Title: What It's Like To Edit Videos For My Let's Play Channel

I like reading text, but if a game is very heavily focused on text, such as like Zelda games, or fictional novel games, then I don't try to spend too much time on text. I kind of just summarize the text. But with this game, since the characters have their own dialogue, I don't have to worry about reading the text out loud to you guys.
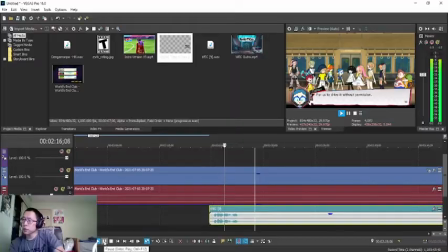There's no one around, who cares?
Okay, so after that little bit of what I said there, sometimes I laugh at my own comments because they're kind of embarrassing.
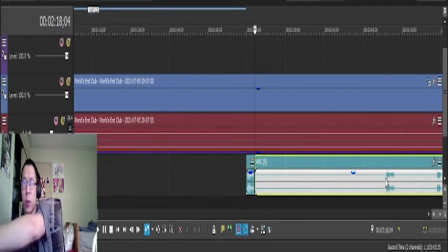Split that right there, and then go to the next part where I start speaking. Okay, let's do this the old-fashioned way.
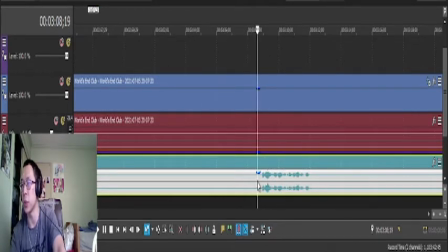Just gotta look for every apex of audio that I'm speaking, and then kind of split the audio here.
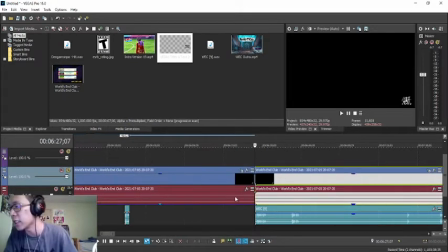Alright, so that's the end of the cutscene right there. So since that's the end of the cutscene, go ahead and split the video right there, because that's the whole cutscene right here.
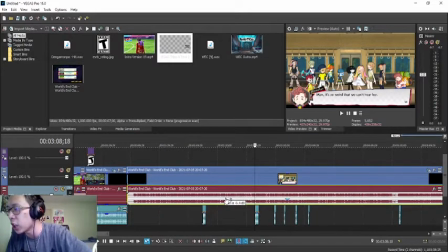This is the whole cutscene where I'm gonna adjust the audio here to about, okay, that's gonna be really loud. So yeah, this game has really loud audio, so I try to keep it right around here.
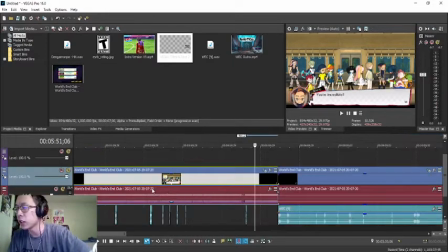Minus 12.4 decibels is just about right, and unfortunately that also means that the audio is going to drown out my voice,
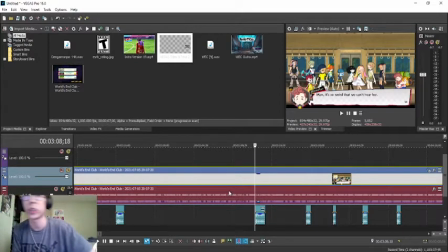but with these kinds of cutscenes, you guys are more interested in the cutscene than the things that I have to say in the cutscene. In this case, it's going to sound like this. Weird that we can't hear her.
I know, it is so weird. It looks so weird around the other classmates.
Yeah, so you can barely hear me, but again, you guys are more interested in the cutscenes than me.
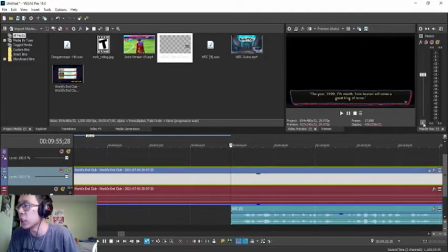Okay, so this one right here, there's actually no acting in this group of text, so this is the part where I'm actually reading the text.
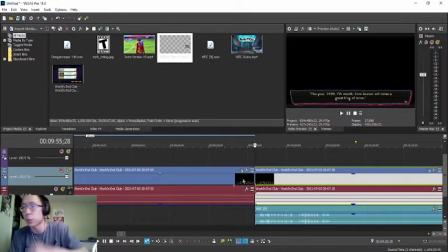So because that part's important, you guys need to hear me read the text.
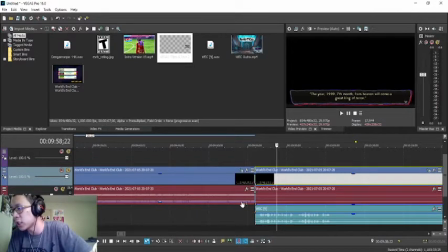I can leave the audio right here at minus 26, and then this whole entire cutscene right here at 12.4.
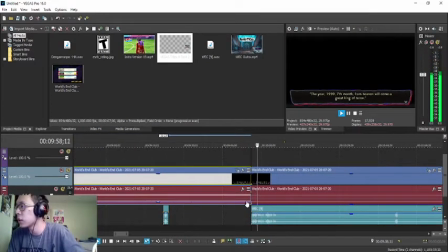The year 1999, 7th month. From heaven will come a breaking of terror. Wait, what son?
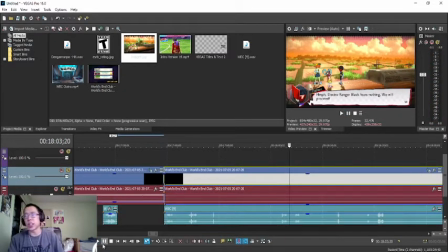So right there, I didn't pay attention because during recording I looked away. So I didn't realize that there was a sign there, and kind of missed it. So I gotta prove that I wasn't crazy.
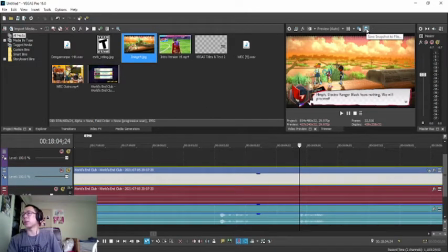So I screenshotted the video simply by pressing this button right here, and it screenshots exactly what you see on here, and it's automatically saved and automatically imported, so I can just drag it right over here.
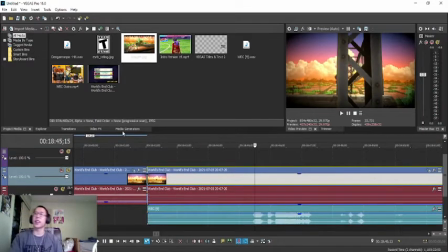Oh!
Okay, death counts, fun. This is where the fun begins.
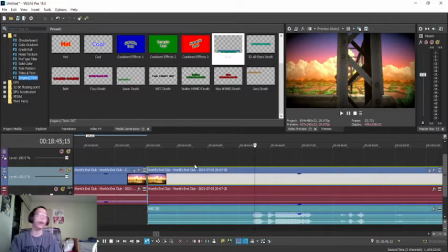So in actual gameplay, when you die, I usually have a death count. In this case, with this game, I call it a fail count because I more so failed than died.
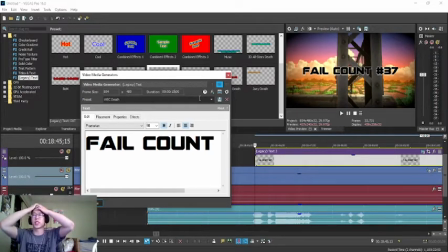I mean, I guess in the case of this right here, where I kind of hit my face on the sign right there, I did die.
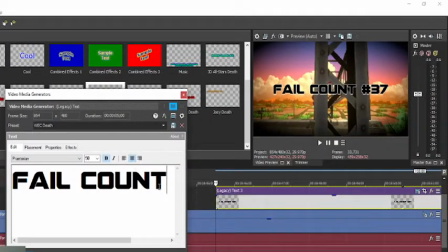Alright, so this is default at 10, so I gotta change this to 5, and then I gotta go ahead and add this to 38. We're adding 1, and then so I can keep track of this without having to manually keep track of it for every video, I just save it right here on this preset right here called WEC Death.
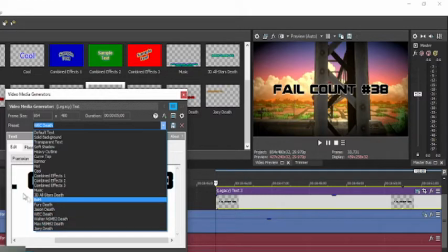I also have a few other presets here for other death counts and other text things that are kind of fun to keep track of.
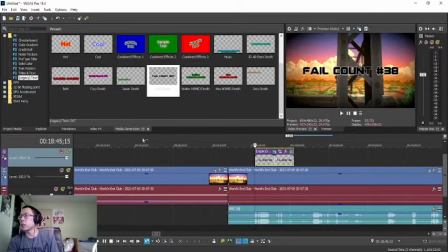Have that right there, and then minimize that to exactly 5 seconds,
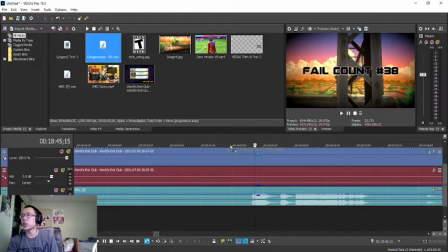and then add the nice little sound effect here, the Danganronpa hit sound effect.
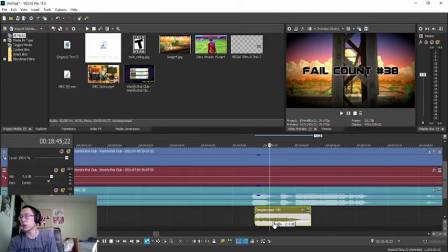Then it's going to come out to, I'm going to go ahead and lower the volume over here to my 10 decibels.
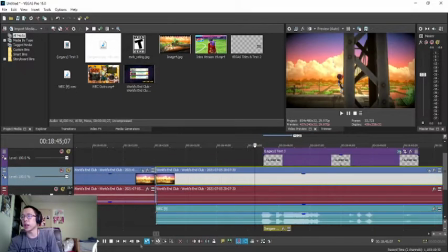And it's gonna look something along the line like this.
Oh!
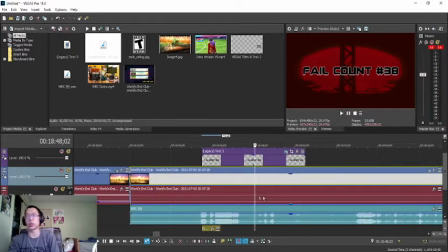Okay, so you can kind of hear it. I was yelling there, so I don't think you paid attention to the fact that there was a sound effect there, but there was.
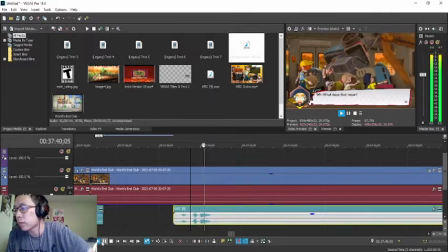But that's how this comes out to be.
Bomb.
All right, another misconception here. Swearing. Many people think that I don't allow swearing in my videos. In some degree, yes, but in general, no. The commentary style that I provide in my own videos is mostly PG-13, which involves some mild swearing. Like, it's not like as excessive.